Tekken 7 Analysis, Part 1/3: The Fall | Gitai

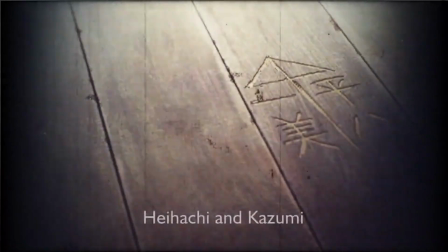[0:00]
A woman sits alone in the Mishima dojo. The carving on the floor alludes to her romantic relationship with Heihachi Mishima.
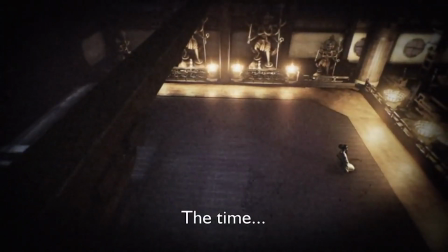[0:05]
Her exceedingly antiquated and formal Japanese accent contrasts with Kazumi's youth.
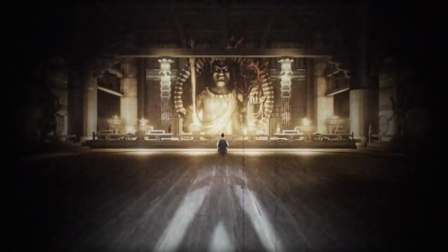[0:11]
Beckoning the end of the Mishima saga, she discusses the fates of Heihachi and Kazuya with a prominent, shadowy figure.
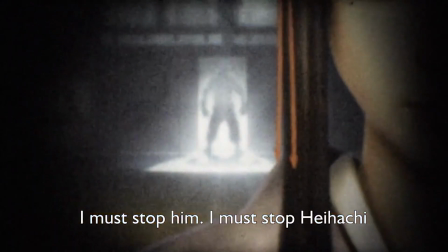[0:17]
Who could it be? Kazumi explains her mission to kill Heihachi for his sins, or probable sins, her only husband, and the father of her child.
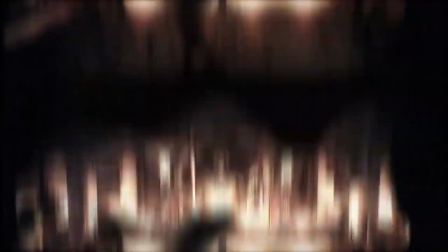[0:26]
Obviously, she failed, but she readily admits that she'd die for the cause. In a flash forward, we hear Kazuya level the very same accusation to the old man.
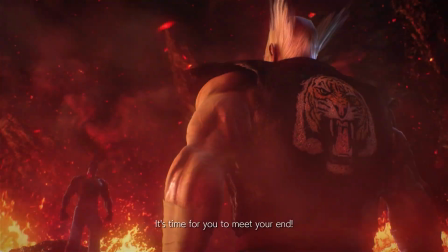[0:34]
It's a face-off at a volcano. Typical Mishima affair. This cuts nicely into Tekken 7's arcade opening.
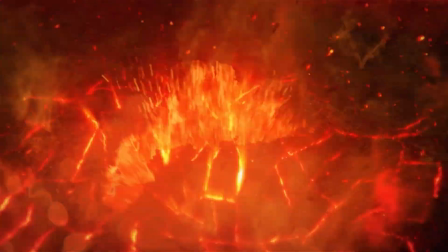[0:40]
It's so strong! Heihachi's shadow is an absolute banger, and the fight choreography is capturing, using it to mirror the two's private feud.
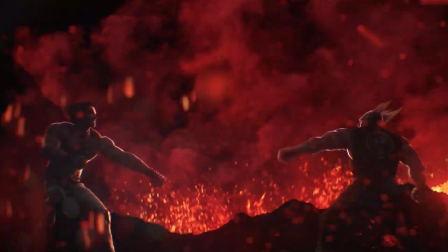[0:49]
The neon reds of the lava glowing establish the burning hatred between them. At one point, it even gives diegetic hit sparks to a twin roundhouse.
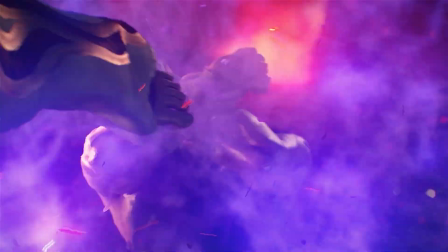[0:56]
While the scene at first reveals their matching strength, the balance of power begins to tip in Kazuya's favor, allowing him to chisel Heihachi's cheekbones for a second.
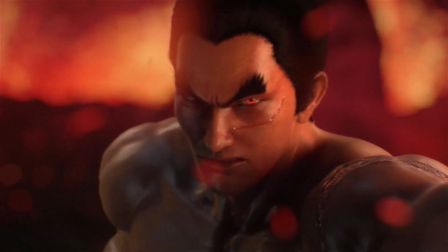[1:04]
But just like Tekken 2, Heihachi comes back for some payback revenge. The scene fades to black and reiterates what we've established.
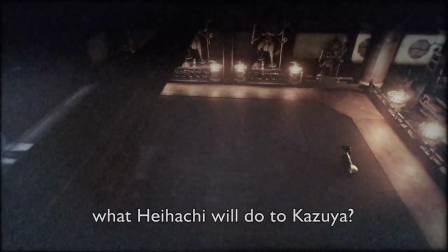[1:12]
Back to that first 2014 trailer, Kazumi in her ignorance asks what Heihachi might do to Kazuya,
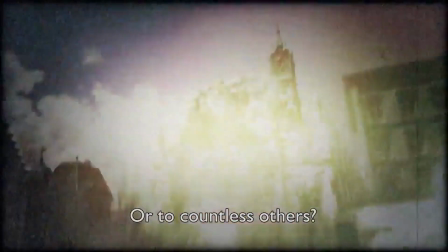[1:17]
or to the world, and we're shown scenes of the world suffering at the hands of Kazuya and Jin.
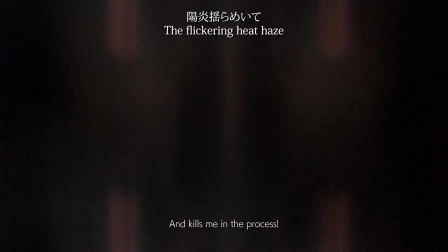[1:23]
What's promised here is that the history of this family dispute is going to be given new depth before it's quenched once and for all.
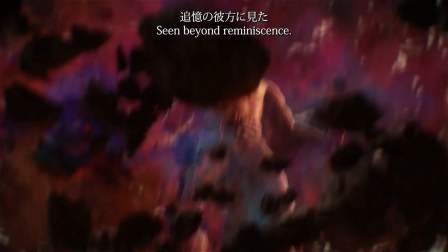[1:30]
It's a massive promise to us, but the warning is already here.
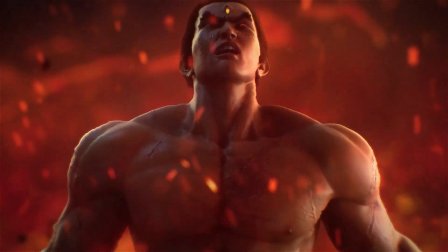[1:33]
The devil is no longer going to be used as a thematic tool to tell the tale of power for power's sake, but as a narrative tool to show Kazuya's deeper emotional connection to his mother,
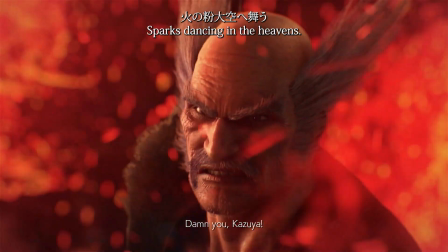[1:41]
and how he still carries her with him. Because Kazumi herself passed on the devil gene to Kazuya.
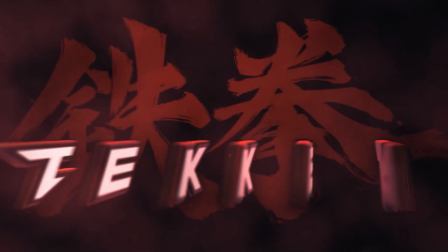[1:47]
This is the penultimate cutscene of the game. This is amazing. I mean, they're changing a few details here and there, but it's still really cool.
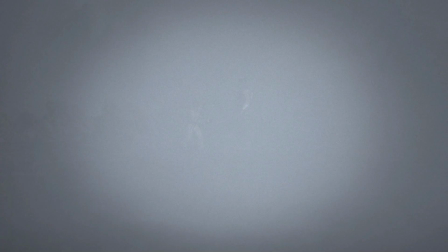[1:54]
How could they possibly fuck this up? To catch us up to speed, we need to recap the plot so far.
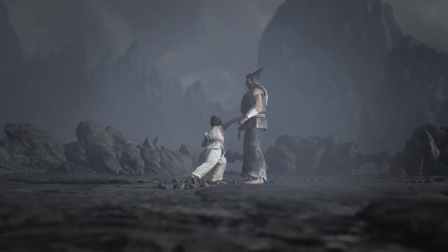[2:00]
To do this, we have a playable section of the legendary Kazuya drop.
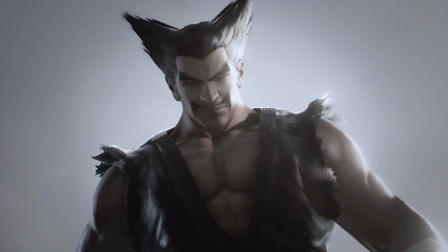[2:03]
The lad hurls the accusation Heihachi killed his mummy, and Heihachi stands there, taking everything Kazuya throws at him like a bad dream.
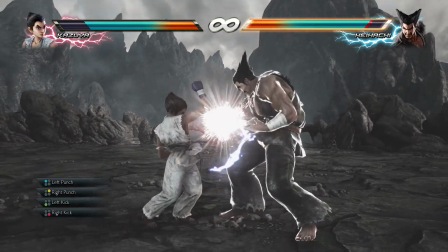[2:11]
Some moves that would give Kazuya too much pushback aren't available, like Wave Dash 3, and this is in order to guarantee Heihachi's punches back.
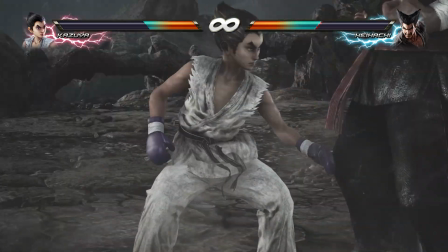[2:18]
They tested to make sure this scene would go as perfectly as possible, since it's one of the most important scenes in the history of Tekken.
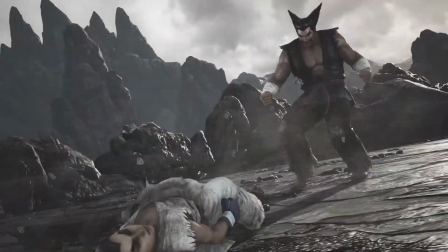[2:25]
Furthermore, it's a great way for absolutely new players to get used to the appendage-based button layout, or the assist button.
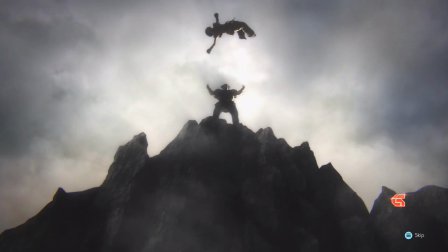[2:30]
The boy's alone and helpless, and Heihachi eventually knocks the child out, dropping him and cementing history.
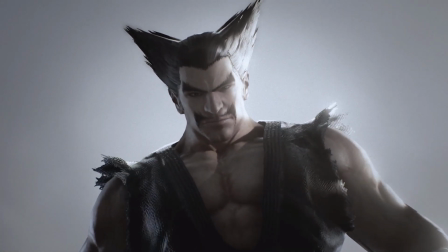[2:36]
Already we're seeing hints that maybe there was something more to Heihachi dropping Kazuya off the cliff.
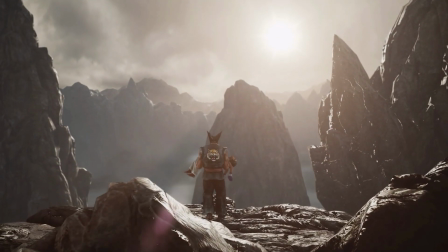[2:41]
Something that maybe betrays the series' core theme, but with actual individual purpose for Hei.
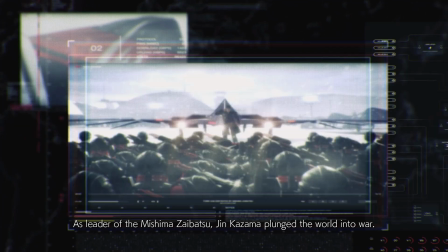[2:46]
The other part of this recap is that we're going to reuse cutscenes from Tekken 6 while Nina tells us the basic plot and ending of that game.
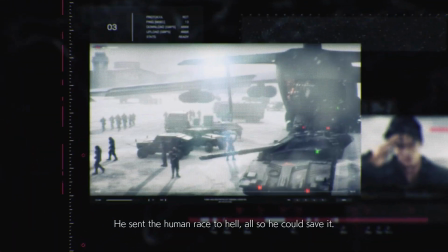[2:54]
Why does it have to be Nina? Why can't it be Lars or Raven? There's like five people who know what really went on, and you pick Nina.
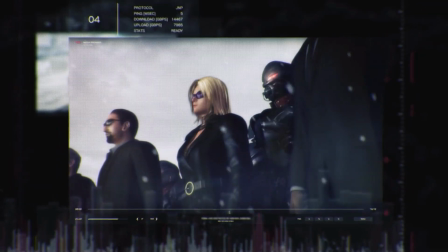[3:00]
Do we really need this recap?
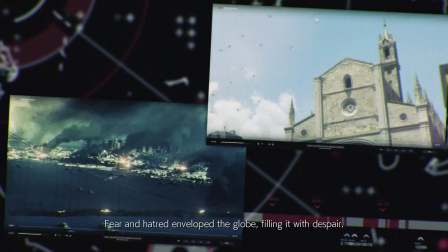[3:02]
All we need to know is that the war between Kazuya's G-Corp and Jin's Mishima Zaibatsu has torn the world apart, and now Jin is missing in action having failed his goal.
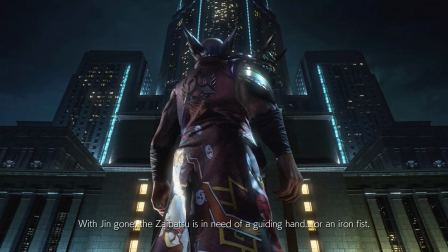[3:09]
And his abdication of the throne opens the door for a certain dashing, mustached rogue to claim what's rightfully his.
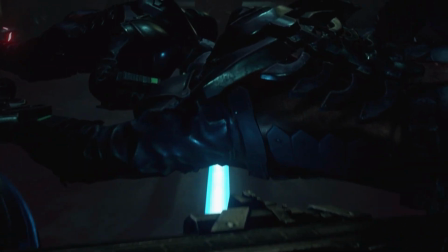[3:15]
And that's actually just what Heihachi does, the absolute god. He's walking through these pissant guards, storming the castle in stride like it's nothing.
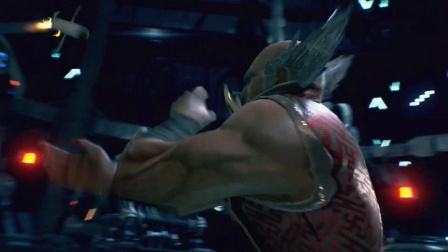[3:23]
He blocks bullets with doors he can kick through, and deflects missiles like it's just another day at the office.
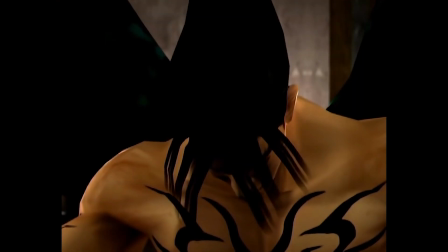[3:29]
I guess that it kind of is. The events between Tekken 4 and 7 have happened at the very least within the same month.
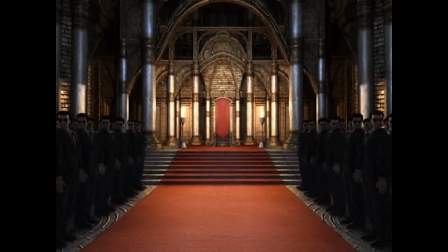[3:35]
The throne's a bit of a musical chair at this point.
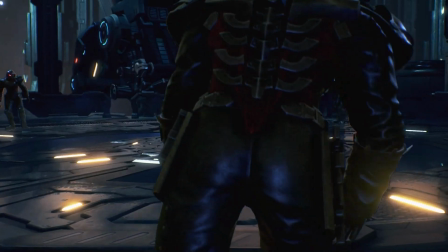[3:37]
And of that music, thankfully, the game delivers one of its few victories in the form of the Mishima building, recreating the Nancy elevator from Tekken 6.
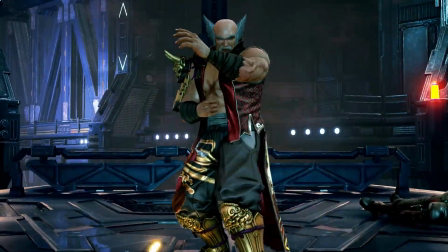[3:45]
Between the electronic verses, there's a nice orchestral chorus that sounds triumphant and deeply imbued in the art of this combat system.
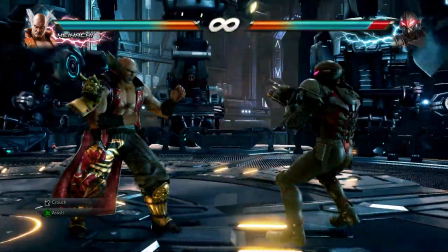[3:52]
The game is still Dark Resurrection at its core, but concepts that Tekken 6 brought in have been expanded or reconceptualized.
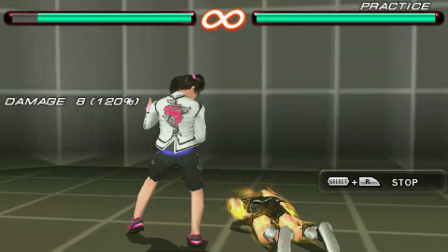[3:59]
In Tekken 6, they introduced Sabaki, hits with built-in parries to each character. Tekken's string combos, by their nature, are oppressive.